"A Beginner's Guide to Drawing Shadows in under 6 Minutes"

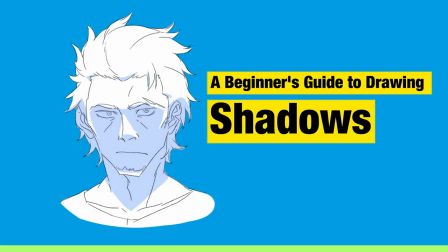[0:00]
Hey everybody, my name is Dong, I'm an animator based in Japan. And one thing I really like about Japanese animation is that they have a particular way that they deal with shadows to make a drawing really stand out.
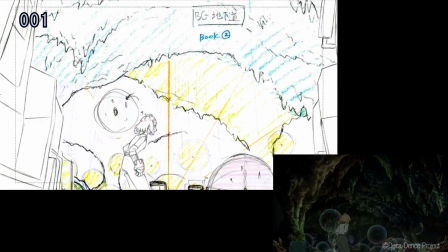[0:12]
Figuring out lighting and how to draw shadows is an important part of your drawing, so today let's take a look at the art of drawing shadows.
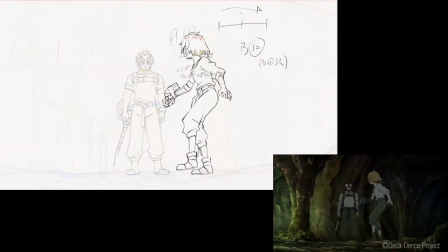[0:20]
So why do we even draw shadows? Well they serve a multitude of purposes. For one, they can help the drawing show form.
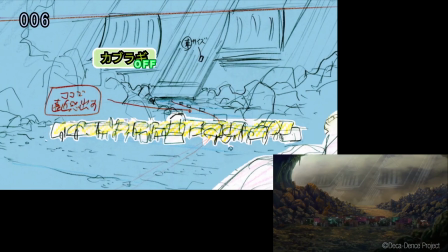[0:27]
They make your drawings look 3D and gives it structure. You can apply shadows to give the drawing a certain emotional impact,
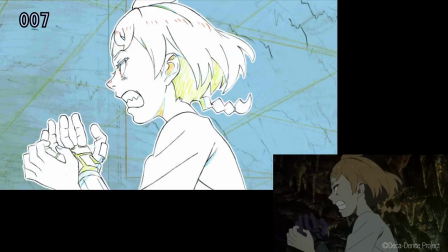[0:35]
and you can use it to emphasize a certain part of a drawing and use it to lead the audience's eye.
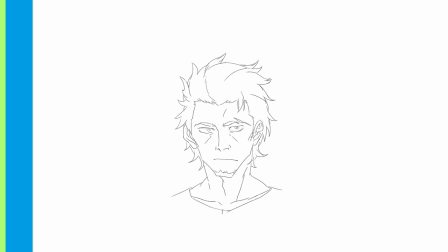[0:40]
There is an almost infinite way to light a character, but I'll go through several main types of lighting techniques you often see.
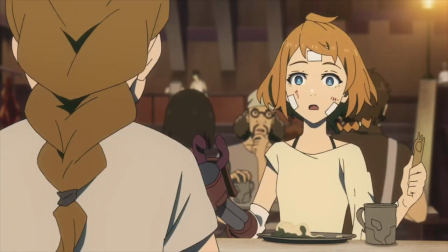[0:47]
On average, 80-90% of scenes are lit with a soft overhead light regardless of time or location.
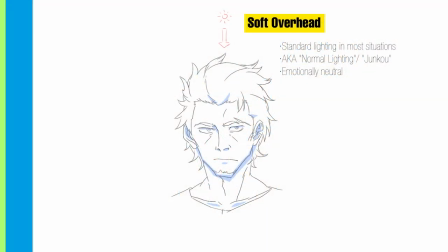[0:54]
This is generally referred to in the industry as Junko or normal lighting. This is a quick, simple, neutral way to apply your shadows to give your characters a sense of suity structure and form. Often, in anime, you are often expected to light your scene this way unless otherwise specified.
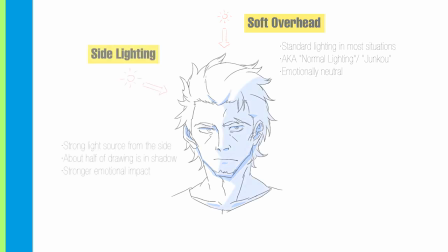[1:14]
This is also a very emotionally neutral way of lighting a scene. Varying it up a bit, another common way to light a character is from this side. light. This is used when the light source is at an angle, like during dusk or dawn. Use this to give the drawing a stronger emotional feeling than the normal overhead lighting.
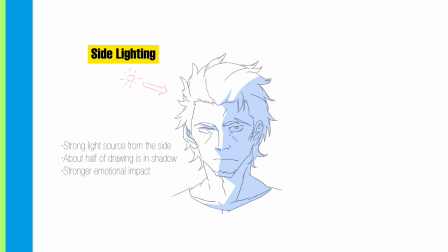[1:33]
Notice that much more of the drawing is in shadow here, almost 40% or so.
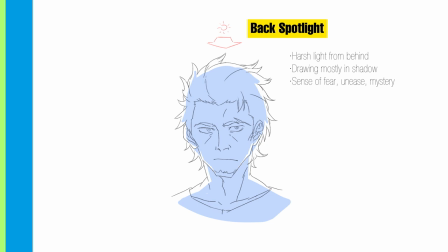[1:38]
A less common way to light a scene is with a strong light source from the back such as with a spotlight. The front of the character is almost all in shadow except the edges. You often see this in scenes depicting intense unease and fear as this gives the scene a really unnerving or melancholic feel.
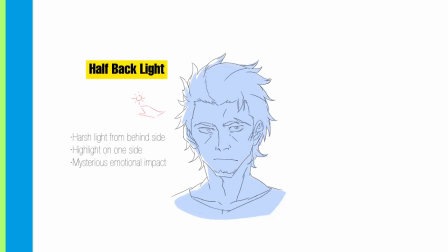[1:58]
A variation on the backlighting is the half backlighting. The light source is coming from only one side in this case. By keeping most of the character hidden, we create a more mysterious feeling instead of unease like with the previous type of lighting. lighting.
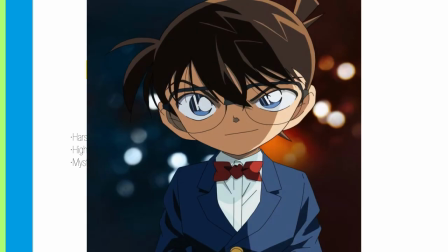[2:13]
If you look at Conan the detective, they make use of this lighting very often. So you see this sometimes, the top light.
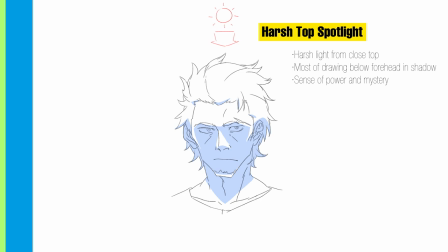[2:21]
Unlike the overhead light, this one has the light source really close to the character and really intense. The top of the forehead are lit while most of the face under the ridge of the brow is in shadow. The contrast between the lit areas and the shadow areas are pretty intense.
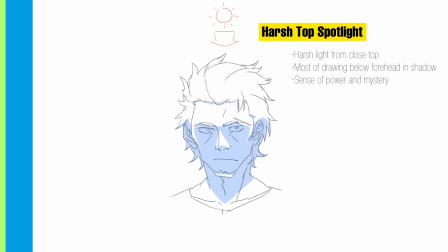[2:38]
This gives the character a sense of immense power, and with a large amount of the character hidden in shadow, a kind of mysterious feeling as well.
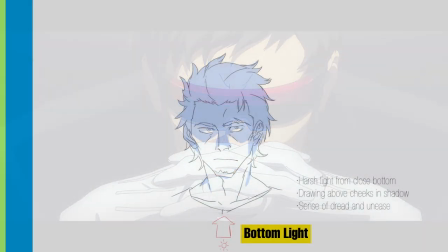[2:46]
This kind of lighting makes me think of Gendo from Eva. So this is also a cool way to light up your character, lighting it from the bottom.
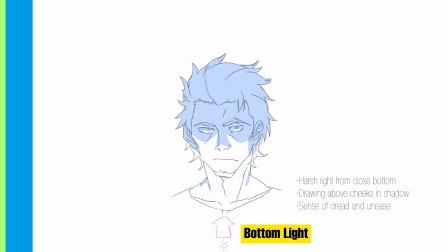[2:54]
The bottom of the chin, nose, and the top orbit of the eye are the brightest, with the top of the head in shadow. This gives the same impression lighting the character from the back, making the character have a sense of dread and unease.
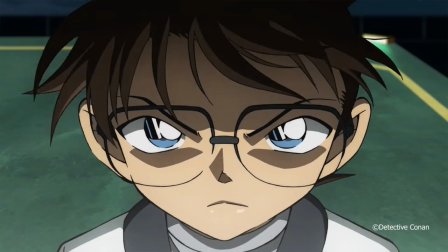[3:08]
And you often see this in a lot of horror and mystery shows.
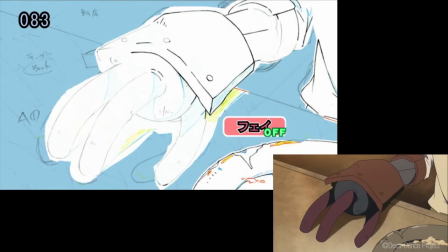[3:12]
So another way to use shadows is to show the form and structure of your characters and their clothing.
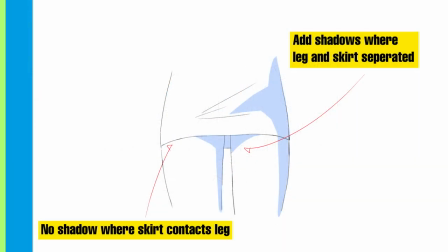[3:18]
An example would be to show how form-fitting a character's skirt is. Pencil skirts are tied around the outer thighs and would cast no shadow there, while the part where the legs are away from the skirt would cast shadow.
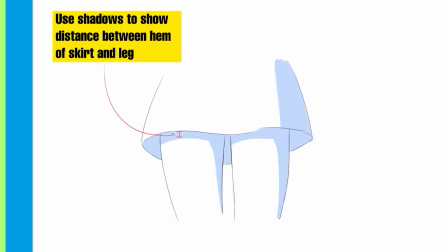[3:30]
A looser dress will cast a much more uniform shadow on the thighs. The wider the dress, the more distance between the hem of the dress and the legs and, therefore, longer the shadow. This same principle applies for the sleeves of shirts, for example.
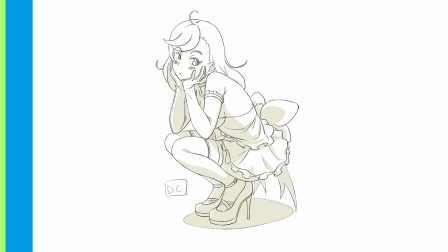[3:46]
When drawing your scene, you also have to be cognizant of where the direction of the light is coming from. Making a little symbol, noting the direction of the light where it's coming from is a good idea to help you plan your drawing.
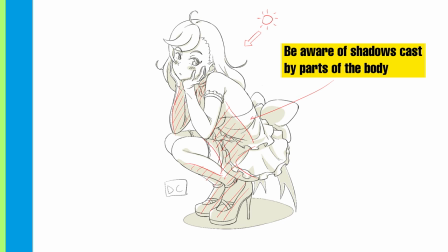[3:58]
You should be aware of situations when parts of the body casts a shadow upon itself. By making sure the shadows look right, this will help make your drawing feel more realistic and grounded.